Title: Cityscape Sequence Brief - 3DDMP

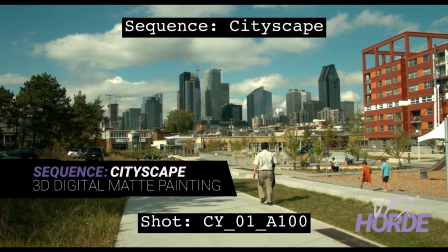0:03 This is Garrett Fry, the Cityscape sequence lead for 3D digital matte painting, and I'll be giving you the brief for this sequence.
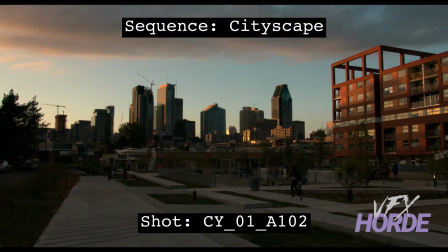0:11 This sequence was shot in a well-known metropolitan city, however, the story narrative requires a fictional city.
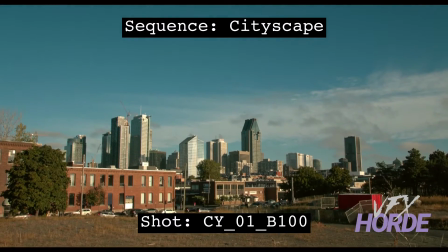0:18 The existing city needs to be transformed into something different, so the audience does not recognize it.
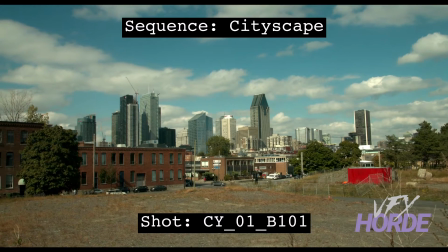0:24 As the matte painter for the sequence, you'll be adding and replacing buildings from the city skyline in each shot.
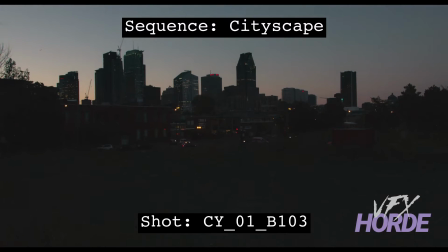0:29 Each location was shot at a different time of day, so you will need to provide continuity of your matte painted elements between shots.
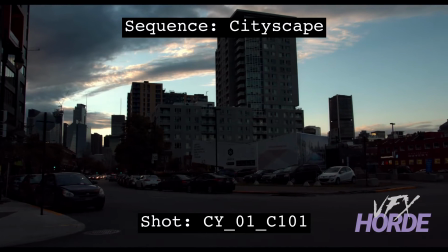0:37 In order to make this city unrecognizable, you'll need to replace up to 50% of the city skyline.
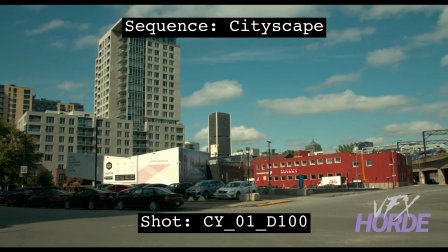0:44 Before you start your work, do a study on how the appearance of buildings change under different lighting conditions.
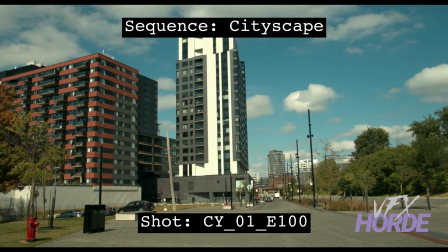0:50 You'll need to consider direct, indirect, bounce, and localized light.
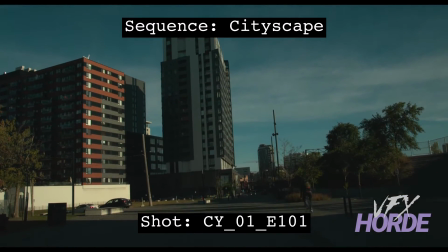0:54 Notice the color and temperature of the light as the position of the sun changes.
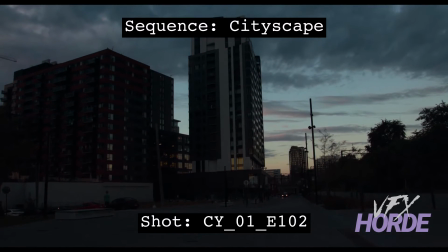1:00 You'll need to simulate window reflections that fits the environment around each building.
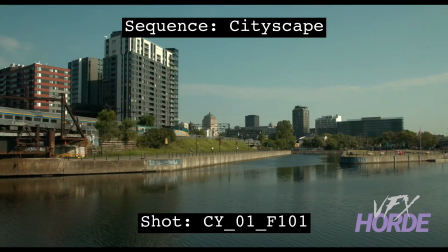1:05 Shadow shapes are very important to make your building feel seated into the environment.
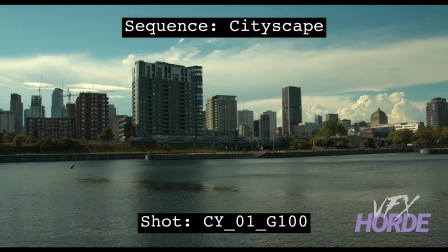1:10 Find the horizon line and make a grid in order to align your buildings to the correct perspective.
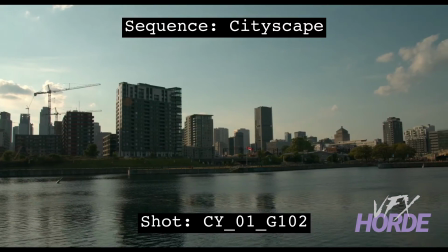1:16 Look through the reference photography with your particular shots in mind. Collect the same buildings from different angles or lighting conditions.
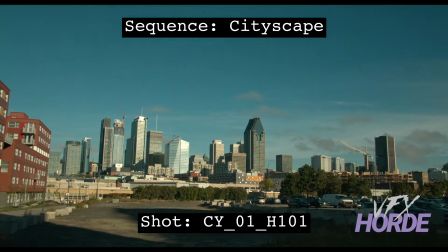1:23 Then test your building selections with quick shot concepts to evaluate the suitability for relighting in your shots.
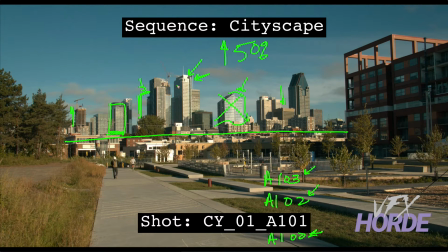1:31 As your lead, I'll be providing you direction in training.
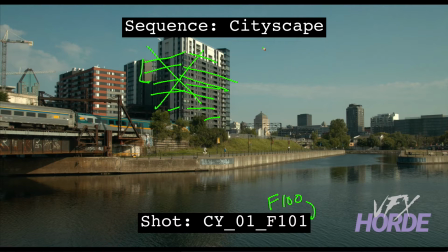1:35 Each shot has a video brief where I describe the work required for you to successfully complete the shot.
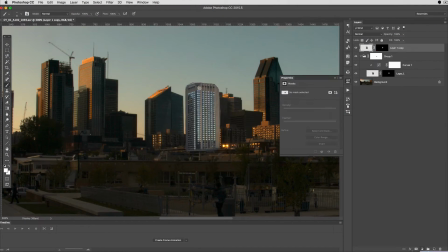1:41 There's hours of training provided, specifically aimed at the challenges that you'll face while working on the sequence.
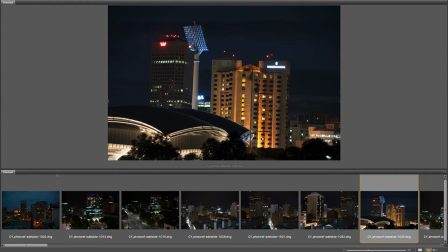1:48 It is common at a visual effects studio to send scouts out to collect photo reference to be used in large sequences.
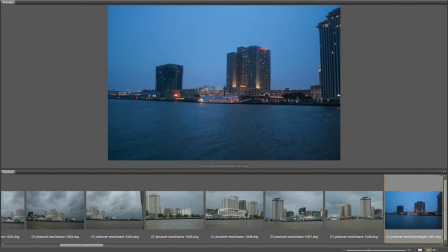1:54 The image library consists of nearly 500 raw images,
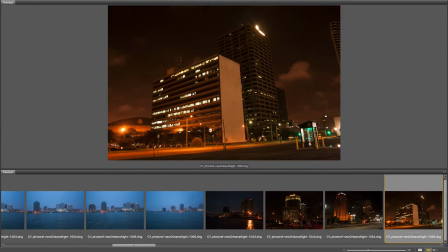1:59 that's 2.27 gigs of buildings from five different cities from around the world.
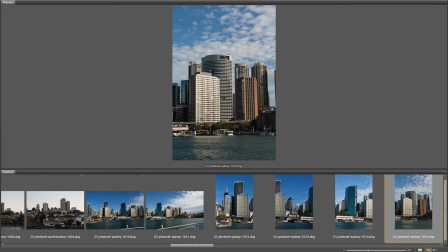2:05 Sydney, Wellington, Adelaide, San Francisco and New Orleans.
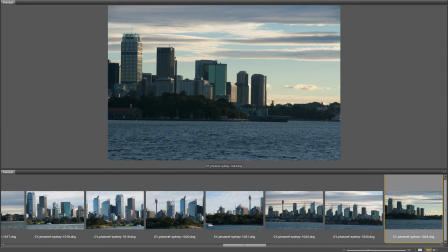2:09 The photo reference includes daytime and nighttime photography of some of the same locations.
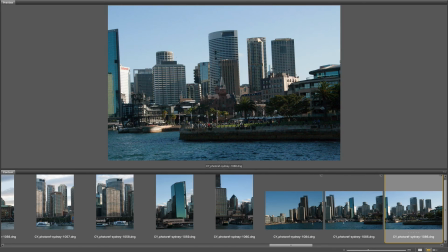2:15 You will need to become very familiar with this library.
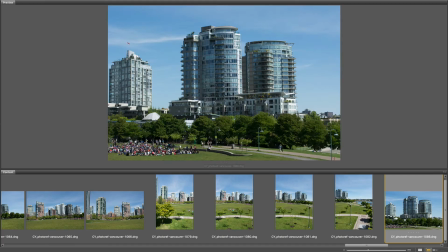2:18 Once downloaded it's a good idea to spend some time looking through and organizing the library into potential buildings that can be used for your sequence.
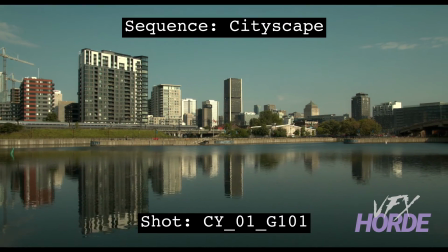2:27 I'm glad you have chosen to accept the challenge of taking on the sequence.
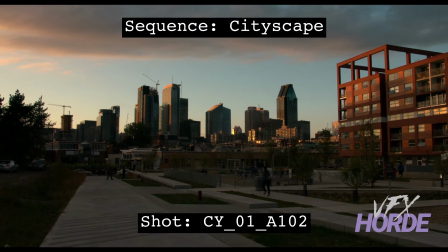2:31 Knowing how to perfectly integrate man-made structures is essential to every matte painter skill set.
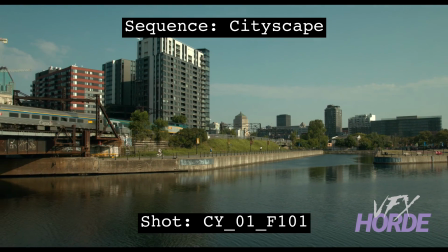2:37 Showing your ability to integrate matte painting elements over multiple shots might be the most important thing you put on your demo wheel.
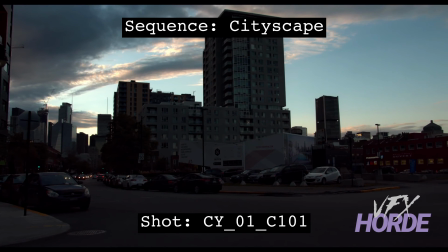2:45 Good luck!